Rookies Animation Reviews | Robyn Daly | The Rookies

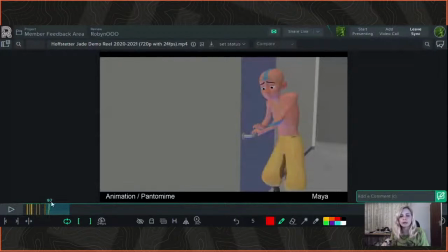19:27 There are split seconds where you stop and think, or like as you're putting pressure on the door handle, you know, there's going to be a moment where, you know, not much is happening as you're pulling down or something.
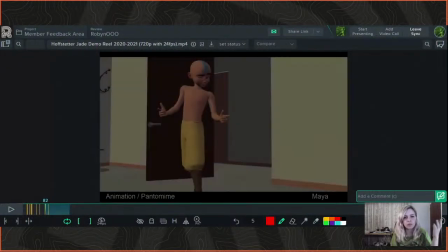19:37 It's not this like one movement flowing into another.
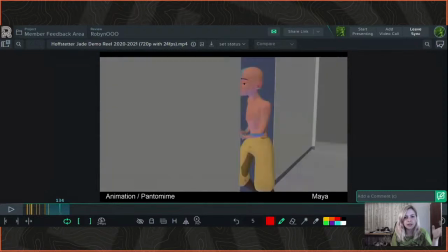19:42 Especially here as he comes through, there's a lot of that, like his head sort of wobbles here as he comes through there.
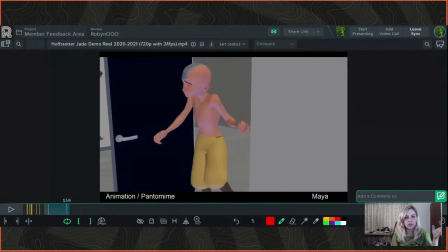19:49 And then he turns, and then the rest of his body is moving quite a lot, and then his head turns back.
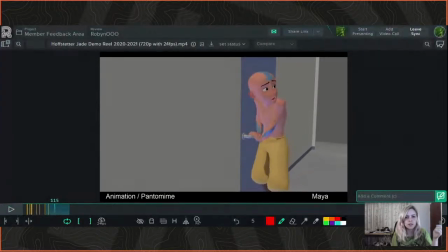19:58 So here I would have his head, as he's looking, he doesn't even really have time to look at anything before he's moving on to the next thing that he's looking at. So I'd have him look back. His head would stop there while he looks, have a bit of like eye dots as he's scoping the scene. And then he can turn and kind of like push through.
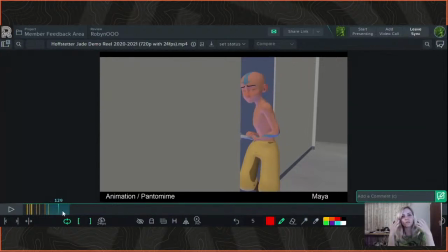20:16 Obviously his body can still be like pushing through the door there, but just as his mind, as his eyes are looking for whatever danger is coming, you would have his eyes at least look around a bit more before he turns back to what he's doing there.
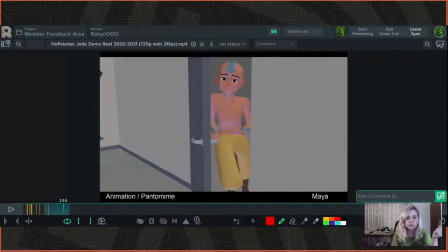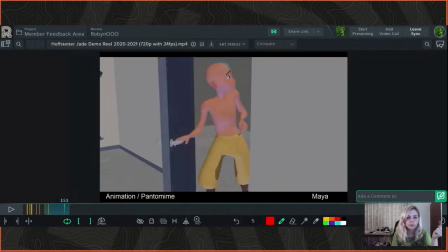20:36 And
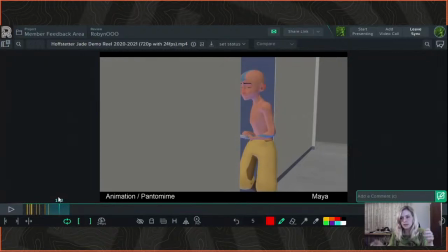20:41 I would actually have his head rotated down a little as he pushes, because, you know, he's putting that movement into his shoulder, looks back, comes through. You can have a nice arc there in that movement as well.
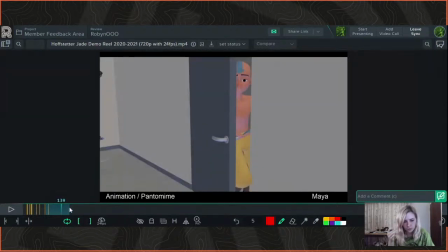20:53 And then when you cut to this scene, his head can still be kind of down and then look up as he comes into the room.
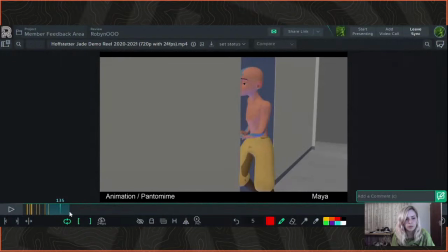21:03 But that particular head movement there, I'm going to try and limit it just to that,
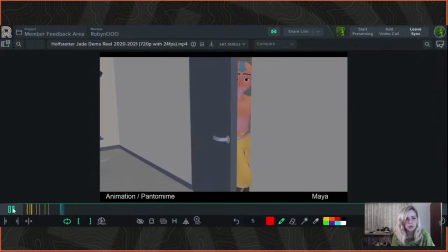21:10 just so you can see which one I'm talking about there. So right before he looks back, so I'd say there.
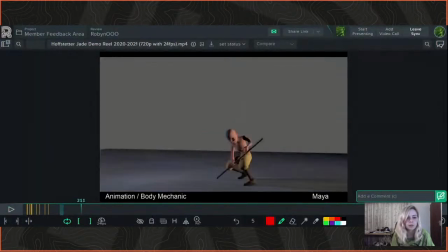21:26 There's sort of like a little head wobble there. So I would keep that a little more steady as he's coming through the door there.
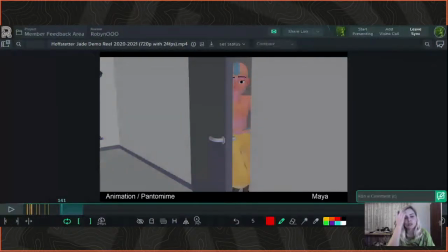21:35 He could be looking down, and then his eyes can dot up as he scopes the room to see if there's like any danger or anything in there.
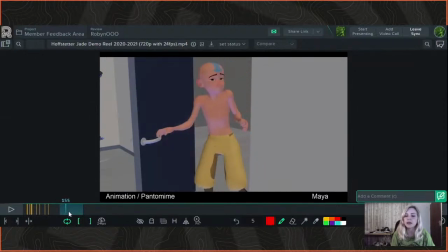21:43 And then as he turns back, have him still, you know, keep his head turned back while he checks again what's happening, because at the moment there isn't any time there for him to actually look. So his body's looking back like as a perfunctory sort of, I have to have him looking back sort of thing,
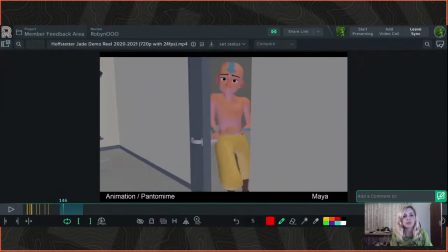21:59 but he doesn't have any time to actually register if there's anything there before he's turning his head back again into the other room.
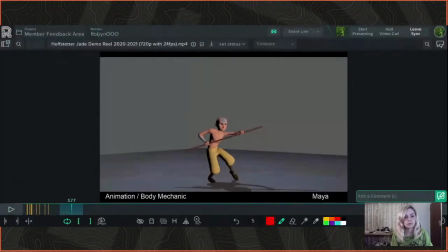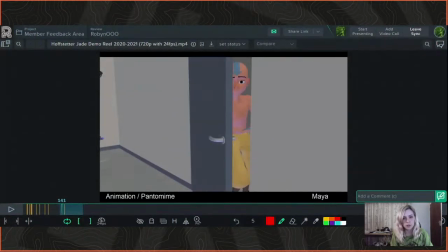22:12 Again, the follow through on the door handle, especially on this hand here, because he is using that other hand to push the door handle down. So again, the fingers would still be on the handle as he pushes. He'd start pulling his arm away, the fingers would kind of drag,
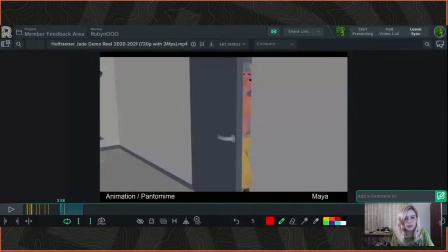22:29 and there would still be that follow through on that movement there as he's like pushing, and then he lets go and he brings his arm back like that.
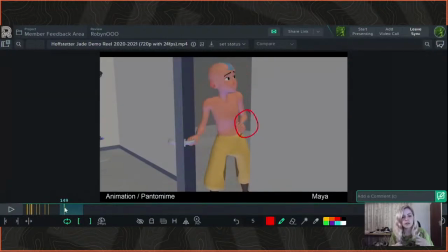22:39 And I'll just put a little more animation in the hands and the fingers in general. Like, hands are really, really important with animation. People often focus more on facial animation because they think that's the main thing that's conveying emotion.
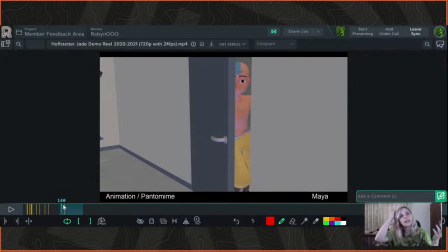22:53 But that's why there's whole courses on like body mechanics and stuff, because it's still really important. And fingers and hands especially can be really, really expressive. And they're very important in making an animation look really believable and like make you feel things.
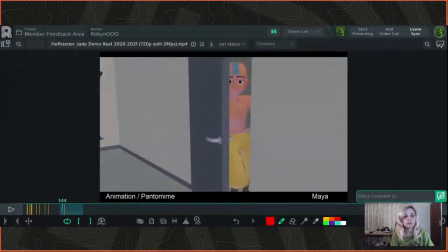There's a little too much rotation happening with the shoulders here as well. Obviously, you need some rotation in it, but it's just a little too much at the moment, the up and down there.